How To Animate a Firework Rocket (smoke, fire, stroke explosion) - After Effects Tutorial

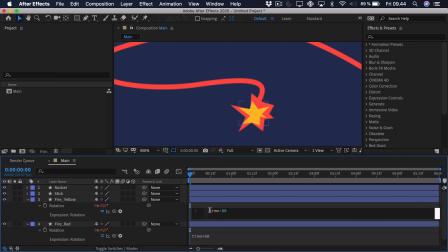247s
So we open up the expression, go in here, and at the start we just add something like 30 plus. So that means it's rotated 30 degrees, and we can also change the amount that this is being rotated with every second.
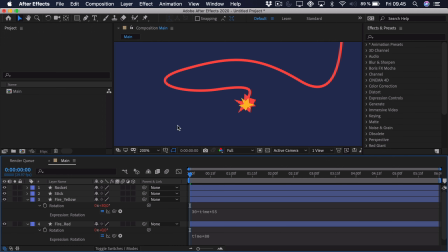259s
So this could be sort of 55. Now if we zoom out a bit, you can see that we have this sort of spark fire animation. But we want this to follow the stroke or the fuse as it goes all the way up to the rocket.
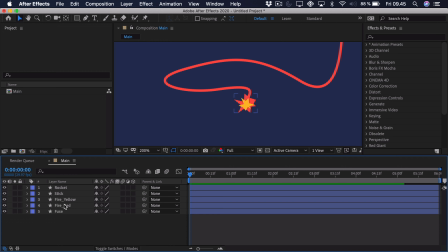274s
So the way we will do this is that we will take the red fire, and that's sort of our control layer. So we take the yellow and parent it to the red one. Then we open up the fuse, and we want to go into the group and find the path. Copy this path and click on the red one, press P to get the position.
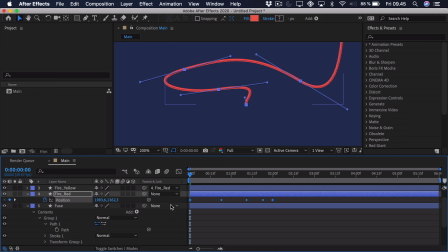293s
And here we can just paste that sort of path onto the position. So you can see it's being animated along the path, but right now it's in the opposite direction. So we can actually just take these keyframes, right click, go to Keyframe Assistant and time reverse them.
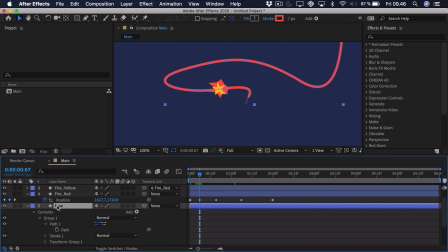309s
So this way it will follow the path, and now we can press U on the fuse. And we just want to line this up. So actually we only work with these two keyframes. The three in the center are called rove across time, which means that they will change depending on how you ease the two outer keyframes.
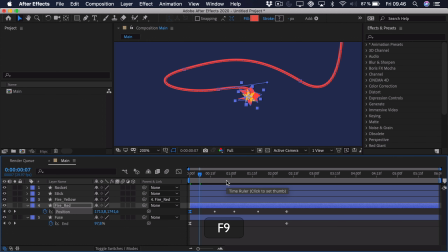326s
So if we add this same easing to the first one, you can see they automatically move. So now it should follow this path, as you can see. And if we zoom out, this looks a lot better. So preview it right here. You can see we have the spark of fire going up into the rocket.
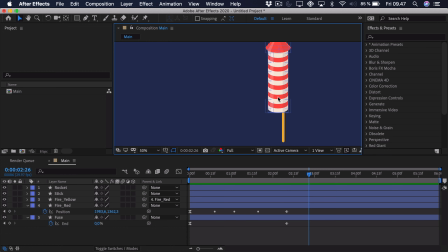343s
So now we want to animate the rocket taking off. So what we want the rocket to do is actually squash down until the point where it's about to fire up. Then we want it to go a bit down in position and sort of anticipate this movement and then shoot up really quickly. So we'll take the rocket and want it to squash from the bottom point.
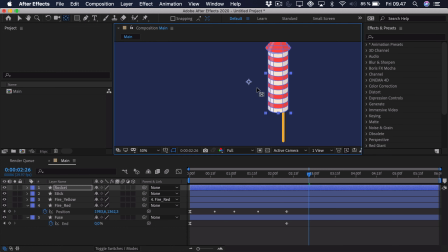362s
So select the pan behind tool, take this anchor point, hold down Command and Control, and it will snap to that bottom point. Now we can press S as in scale, add a keyframe to the start, and then we'll go to the point where it's completely lit. So that's right here, and the fuse is all the way gone.
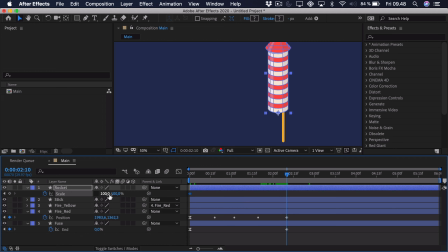381s
We will turn off the constraint proportions, and here we want it to squash down, which means that we have to retain the volume. So if we make it 115 in the width, we'll also have to go 15 down in the height.
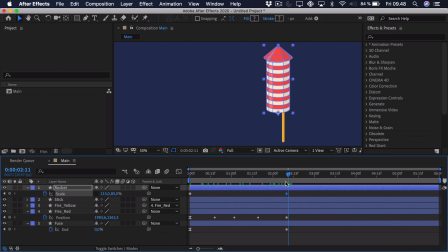395s
So you can see it's being squashed down here. And we actually want to take these keyframes, press F9 to ease them. And we really want to make this sort of slow at the start and then accelerate towards the end, because it's as the sort of fuse gets closer to the rocket that we want it to squash down.
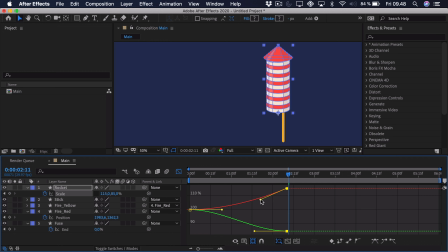413s
So first of all, we can take these last ones. You can see it's split into the X scale and the Y scale. We can just drag this down so it's approximately the same on each side. And we take the first keyframes here and drag them in like this. And if we play that back, you can see that it's sort of squashing down here towards the end.
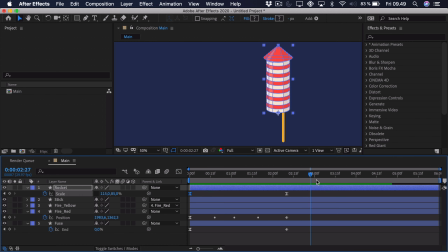433s
And now we want to animate the position. So we'll press Shift P to get the position, right click, and we'll separate the dimensions. We only want to work with the Y position. And we sort of want the rocket to go down just a bit before this fuse animation is done.
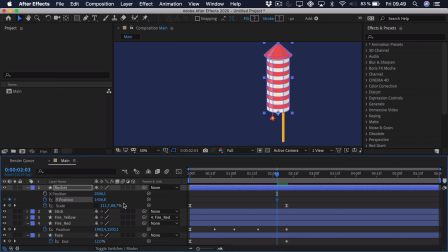452s
Go a few frames ahead, add a Y position keyframe, then go to the point where the fuse is completely gone. And we just want to drag this down a bit. And then we can go a few frames ahead.
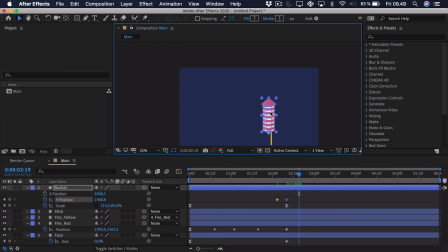465s
And I want to zoom out and drag it all the way out of the composition. So let's ease this. We'll select the keyframes and press F9 to ease them.
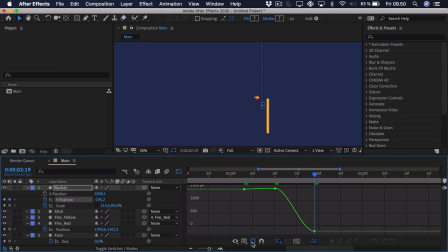475s
Go into the graph editor. And here we want to work with the value graph down here because we're only working with the Y position. And we'll just make some simple easing here towards the start. So ease it in the center.
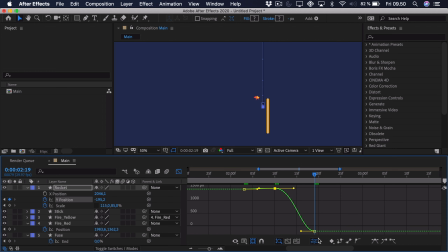488s
And then we'll put this in the center, but we want it to accelerate as it moves further up because it gains the sort of momentum or speed.